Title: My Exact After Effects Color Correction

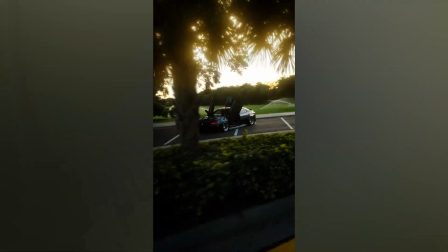0s
Hi guys, in this tutorial I'm going to show you my exact same color grading, how I graded this edit in After Effects.
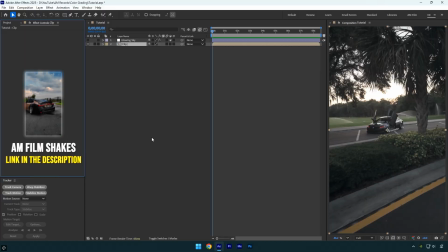6s
After I uploaded it on my YouTube Shorts and Instagram Reels, many of you asked me to share the grading process. So, let's get started. First let's apply the Lumetri color effect on the clip, and now before I even begin grading and changing anything, I will apply the LUT from DJI Osmo Pocket 3, reminding you that this car video was shot using Pocket 3 in a D-Log profile,
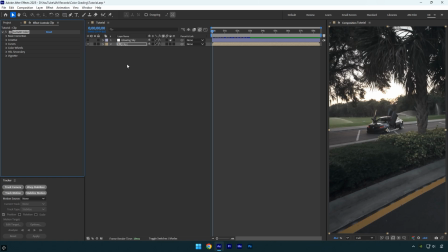25s
so we are going to use the official DJI LUT which we can download for free from their official website. If you're shooting using Pocket 3 too, feel free to check this video description and download their LUT.
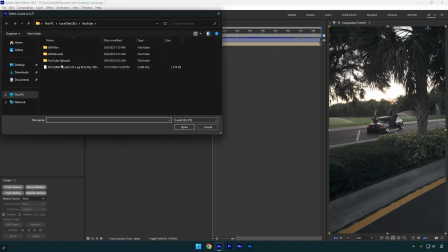36s
Expand Creative, then on Look drop-down select Browse and upload the LUT. After the LUT is applied, I always set the sharpness to 30.
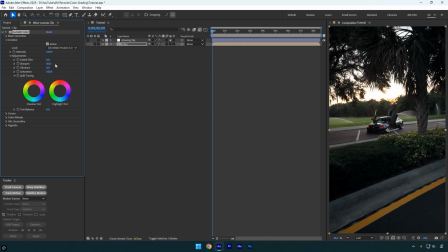43s
This helps to keep the image quality high on Instagram and other social media, because when we upload videos there, the image quality is always compressed so heavily, so keeping the sharpness high helps to maintain as much detail as possible. Now we can close Creative since I'm not going to change anything else here and then expand Basic Correction.
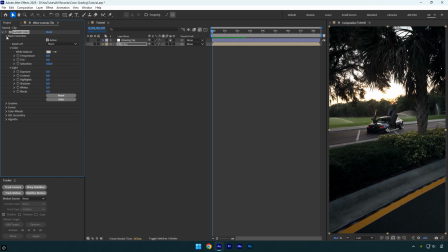60s
Note that I'm going to adjust the image exactly the same way I did in my latest edit, but don't copy the exact settings, they won't look the same on your video since the clips are different. I'll be changing everything and also explaining what each setting does so it's easier for you to understand. Let's begin with temperature. For this video I want slightly warmer colors, so I'll bump it up just a little.
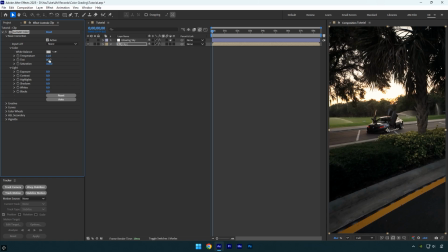79s
For the tint, I will set it to -3. Setting tint to negative value shifts colors towards green, which can give car footage a fresher, more natural look, especially if the original shot has too much magenta. Setting tint to positive value shifts colors towards magenta, which can give a more cinematic or sunset look but can make car paint look less natural if overdone.
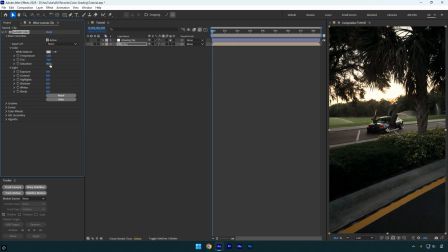98s
I will change the saturation to 80 to decrease it. In my case, the image looks a bit oversaturated and I always prefer keeping saturation lower for a more cinematic feel. I'll keep exposure at 0 because I'm happy with it, and next I will bump up contrast. Increasing contrast makes the bright areas brighter and the dark areas darker, which adds depth and punch to the image.
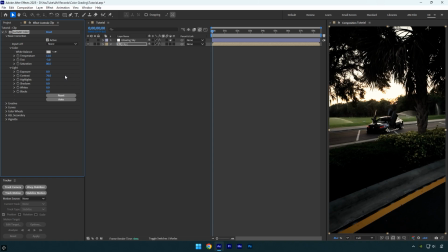116s
Decreasing contrast makes the image flatter and softer, which can be good for a more dreamy or vintage look. Next let's decrease the highlights. Lowering highlights helps recover detail in bright areas like shiny car surfaces, chrome details or a bright sky, so they don't look blown out. I'll keep shadows at 0 because I like them as they are. Next I'll increase the whites.
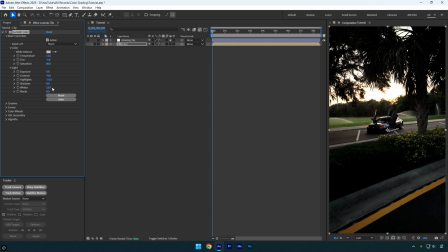136s
Increasing whites makes the brightest parts of the image pop more, enhancing reflections on the car's surface and adding a clean, crisp feel. I'll decrease the blacks a little here. Lowering blacks deepens the darkest areas, adding richness and contrast to tires, shadows under the car and overall depth in the scene.
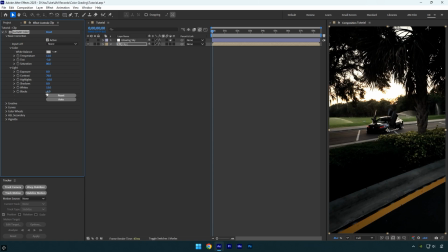151s
Now I'm done with basic correction and I like how the image looks. Let's expand curves. On the curve, I will create 3 points, one for shadows, one for midtones, and one for highlights. Let's begin with shadows. I will pull them down. Pulling down the shadow curve makes dark areas even darker, adding contrast and drama, especially in the road and under the car.
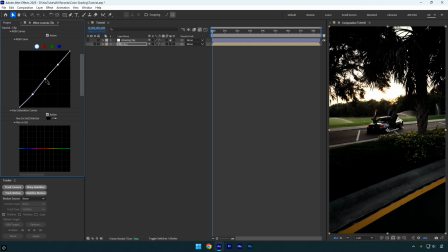171s
Next I will pull up the midtones slightly. Raising midtones brightens the middle range of tones, which makes the car's paint, road, and surroundings look more balanced without blowing out highlights. Finally, I will pull down the highlights a little. This tones down overly bright areas, keeping details in shiny car surfaces and preventing glare from sunlight.
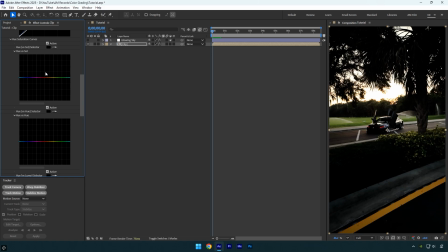189s
Let's scroll down to hue versus saturation. Hue versus saturation lets us select a specific color and change how intense that color appears. Here, I'll grab the eyedropper tool and select the blue and then the yellow. Now I'll bump up blues and yellows slightly.
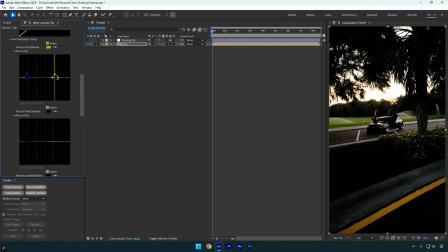204s
Increasing blues can make the sky richer and more eye-catching. Increasing yellows can make trees, grass, and road warmer and more vibrant. I also forgot one main thing on the curves. Let's click on reds here. Now I'll pull down the red from its center just a little bit.
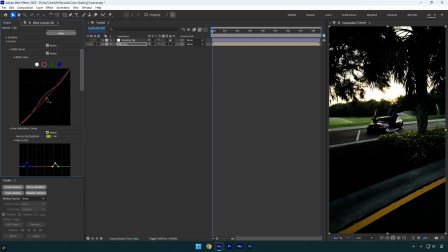217s
This reduces the intensity of red tones, adding more green to the image. In a car video, this can make the scene look cleaner and less overly warm. Pulling it down too much will make the image look overly green and unnatural. Pulling it up too much will make the image overly warm and reddish, which can ruin the whole image, so make sure to make a slight change like this.
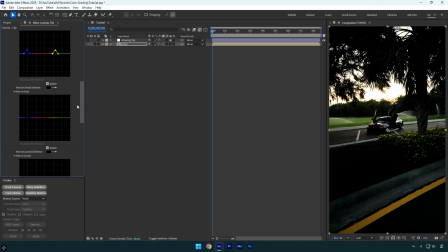236s
For hue versus hue, I'll keep everything as default. Hue versus hue changes one color into another. For example, you can turn blue skies more teal or shift green grass towards yellow. Let's scroll down to color wheels.
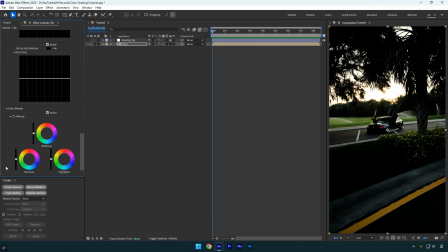248s
Here you will see shadows, midtones, and highlights. Color wheels allow you to tint specific brightness ranges. Making midtones colder shifts the overall look towards blue, giving a cooler mood. Making shadows colder adds a dramatic, moody feel in darker areas.
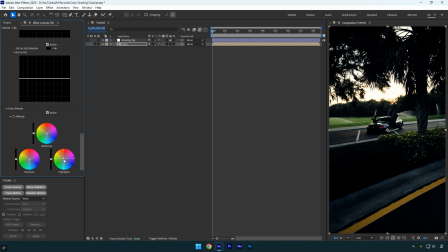262s
Making highlights warmer keeps sunlight and reflections warm and inviting. In my case, I don't like the shadows, they become too cold and blue, so I'll make them a bit warmer. That looks better now. Finally, let's scroll to Vignette. Vignette darkens or lightens the edges of the frame to draw attention to the center.
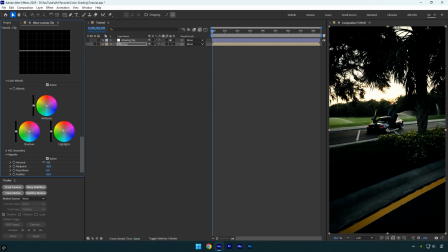278s
I'll decrease the amount a little. This darkens the edges and makes the viewer focus more on the car. I'll also decrease the midpoint. This pushes the vignette effect further towards the center, making it stronger around the car. Finally, I'll increase the feather to 100. This softens the vignette edges, so the darkening blends smoothly without harsh lines.
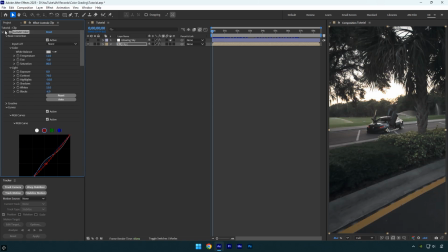295s
That's it. Let me show you the before and after. This was my exact same color grading of my latest edit.
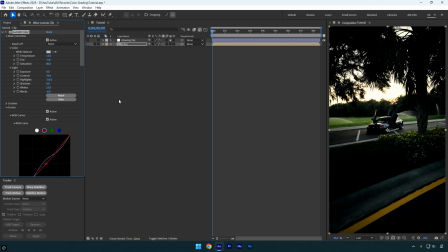303s
I hope I explained it clearly and now you can grade your car clips with confidence. For the final touch, I added a glowing sky using the Deep Glow plugin, but I'll skip that here since I made a tutorial on it in a previous video.
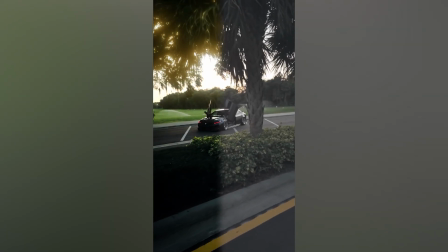314s
You'll find the link in the description. Hope you found this video helpful. Thanks for watching, and if you enjoyed it, please give it a like.